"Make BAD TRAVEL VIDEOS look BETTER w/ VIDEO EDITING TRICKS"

I would like to know that at least some of you at some point have done the same things that I did. Speed it up. So this next tip is one that'll help with both shaky footage and boring footage. This shot of the bus kind of says, hey, we're cruising through Dublin. But if I were to just show the bus for a long time, it would be super boring. And if I were to just show you a short clip of the bus barely moving, it would also be boring.
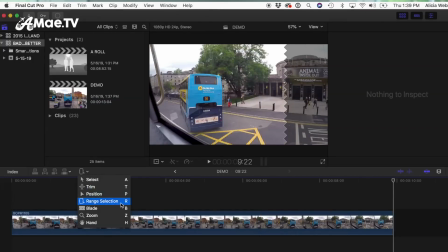268s
So I added a speed ramp to the whole sequence, speeding up just the center of the clip by about 4 times.
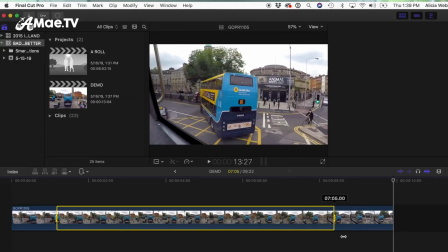273s
This way, the viewer can take in all of the movement through the city without getting bored with it. A speed ramp like this allows you to express more in less time.
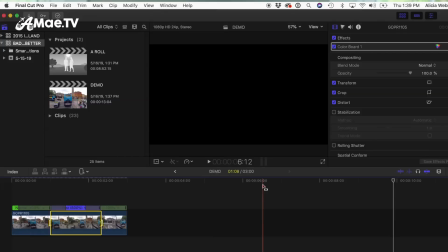281s
This little trick is also great for covering up shaky footage. It's almost like if you make it look unnatural by making it so fast, then no one expects it to look all perfect.
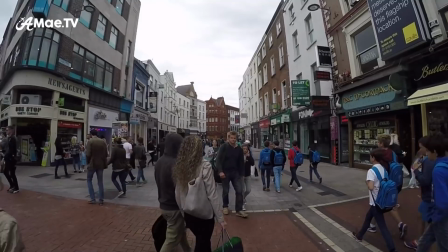288s
It's almost like a hyperlapse effect. This clip starts out good because I'm not moving and this Irish lad was kind enough to give me a wave.
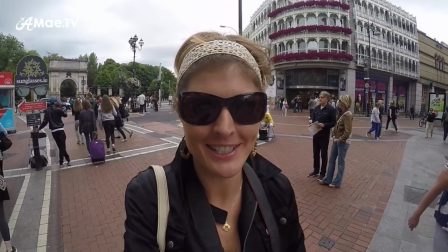295s
But then I sort of ruin it by walking all around and moving around to start my intro. So in Final Cut, I isolate that shaky part and then double the speed.
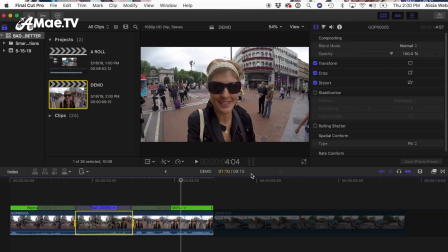303s
And then I slow it back down just in time to start talking.
Check out Grafton Street.
It all happens so fast this way that I feel like it helps the viewer become part of the movement rather than just sitting there watching how bad it actually is. When it comes to mind tricks, speed is your friend.
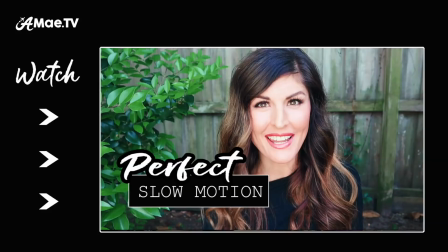319s
So is slow motion, and if you haven't seen my recent video on how to film the perfect slow motion, I suggest you check it out because slow-mo is a fantastic hack for evening out camera shake. Correct and color. So you've probably heard of color grading, but if you're dealing with really bad footage, you'll more likely need to start with something that's more often called color correction. And if you don't already know this, the video that comes out of any sort of a camera besides maybe the iPhone is actually designed to be color graded before it's going to look good. Or if it wasn't shot with the proper white balance in the first place, then it's going to need to be color corrected.
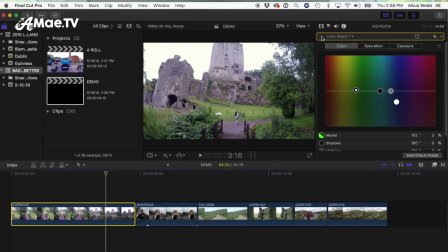349s
Now, any editing software is going to provide tools so you can apply basic color and exposure corrections, but in Final Cut, we are dealing with these color boards here.
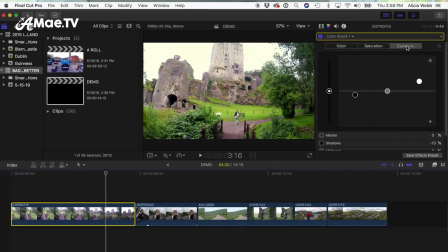358s
I think recent GoPros have improved, but my old Hero 4 never did capture footage with any sort of nice looking color.
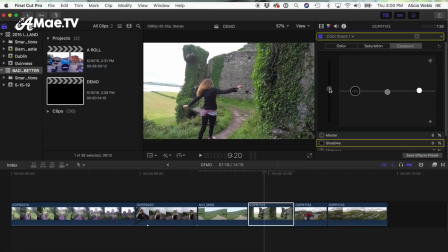364s
What I did with pretty much all of the Ireland footage was bring up the exposure globally.
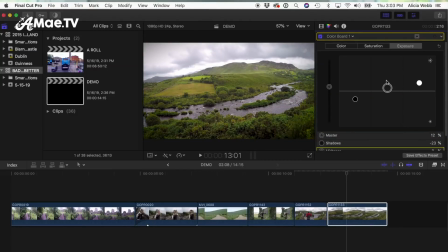369s
They continue to push the highlights and the midtones just to get some decent contrast in there, and then to balance it all back out, I would bring down the blacks. The other thing I'd have to do just to make things pop at least a little bit was dramatically increase saturation.
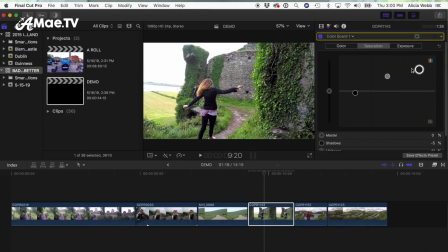381s
This would really help to warm up the skin tones and make things prettier.
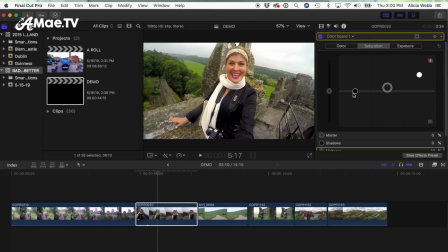385s
It also didn't help that Ireland was not only dark, but also pretty just drab and just like not bright at all.
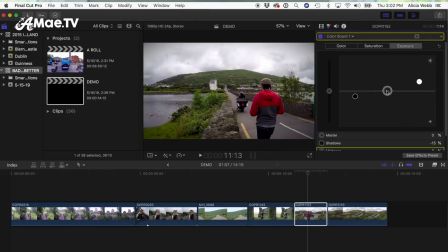391s
So a little bit of sun even behind those clouds would have helped things out, but you know, that's Ireland.
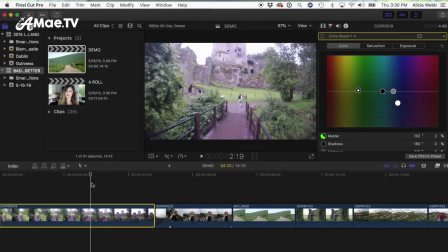396s
Now, if your white balance is off or if there's any kind of color cast on your clip,
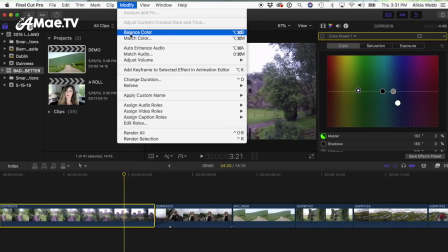400s
the easiest way to correct it in Final Cut is to simply choose Modify Balance Color, or you can select this icon right here and it will automatically do the same.
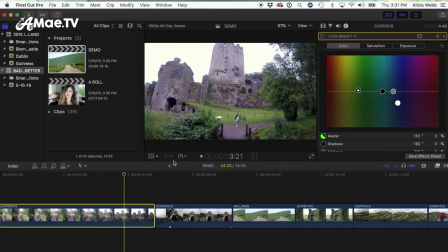408s
This method is not always perfect, so for additional fine-tuning, you're going to want to go into your color panel and then you can add or subtract different colors to the highlights, midtones, or shadows.
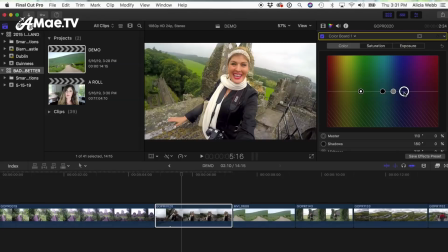419s
Here I had to push some blue into the highlights to balance out this drab, yellowy look that you see kind of throughout everything. Now, this was back when I would attempt to color grade every single video by hand, and it was a huge hassle. Since then, as you know, I've developed a variety of different LUTs or video filters that make my videos look mostly awesome in 1 or 2 clicks.
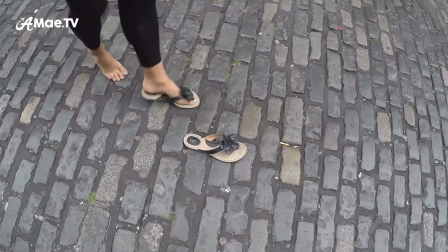438s
It takes so much work out of it. So let's look at this fun intro clip and strip off all of the old color grading to get it back to its natural state.
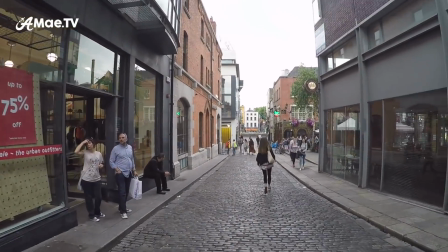445s
And let's see what happens if I apply one of my new LUTs to this old footage. This one is called Misty Morning, and I think it's quite nice here.
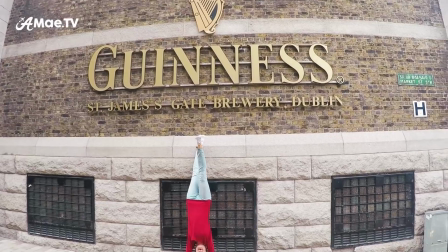453s
It sort of gives the whole thing that vintage feel. And this is tempting when you're dealing with any old world European type footage.
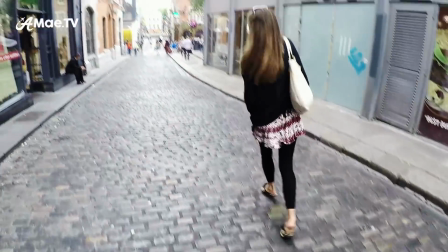459s
Porcelain gives it this nice bright look, more of a black and white style without going full black and white.
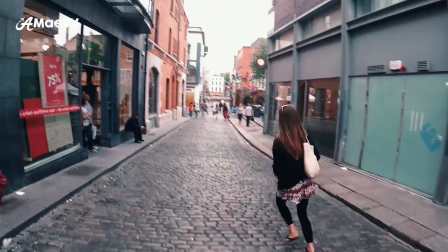464s
Rebel here is one of my faves. It's got that teal and orange look that is always quite stunning.
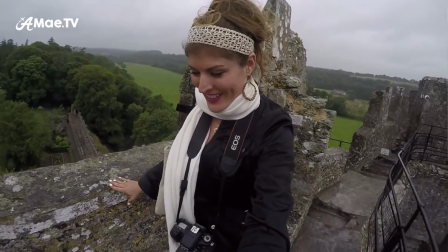470s
So you can take a look at the before and after on a handful of these.
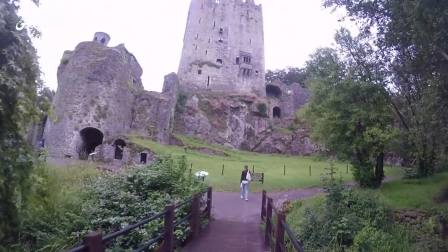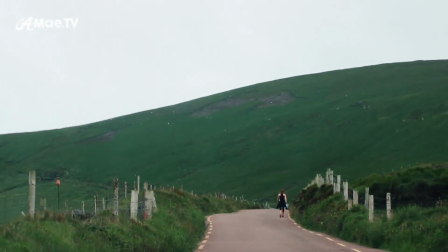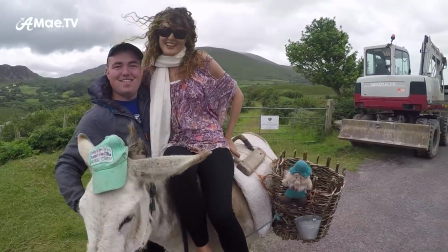But either way you do it, now you know that that is the power of color correction and color grading to make bad footage look a lot better.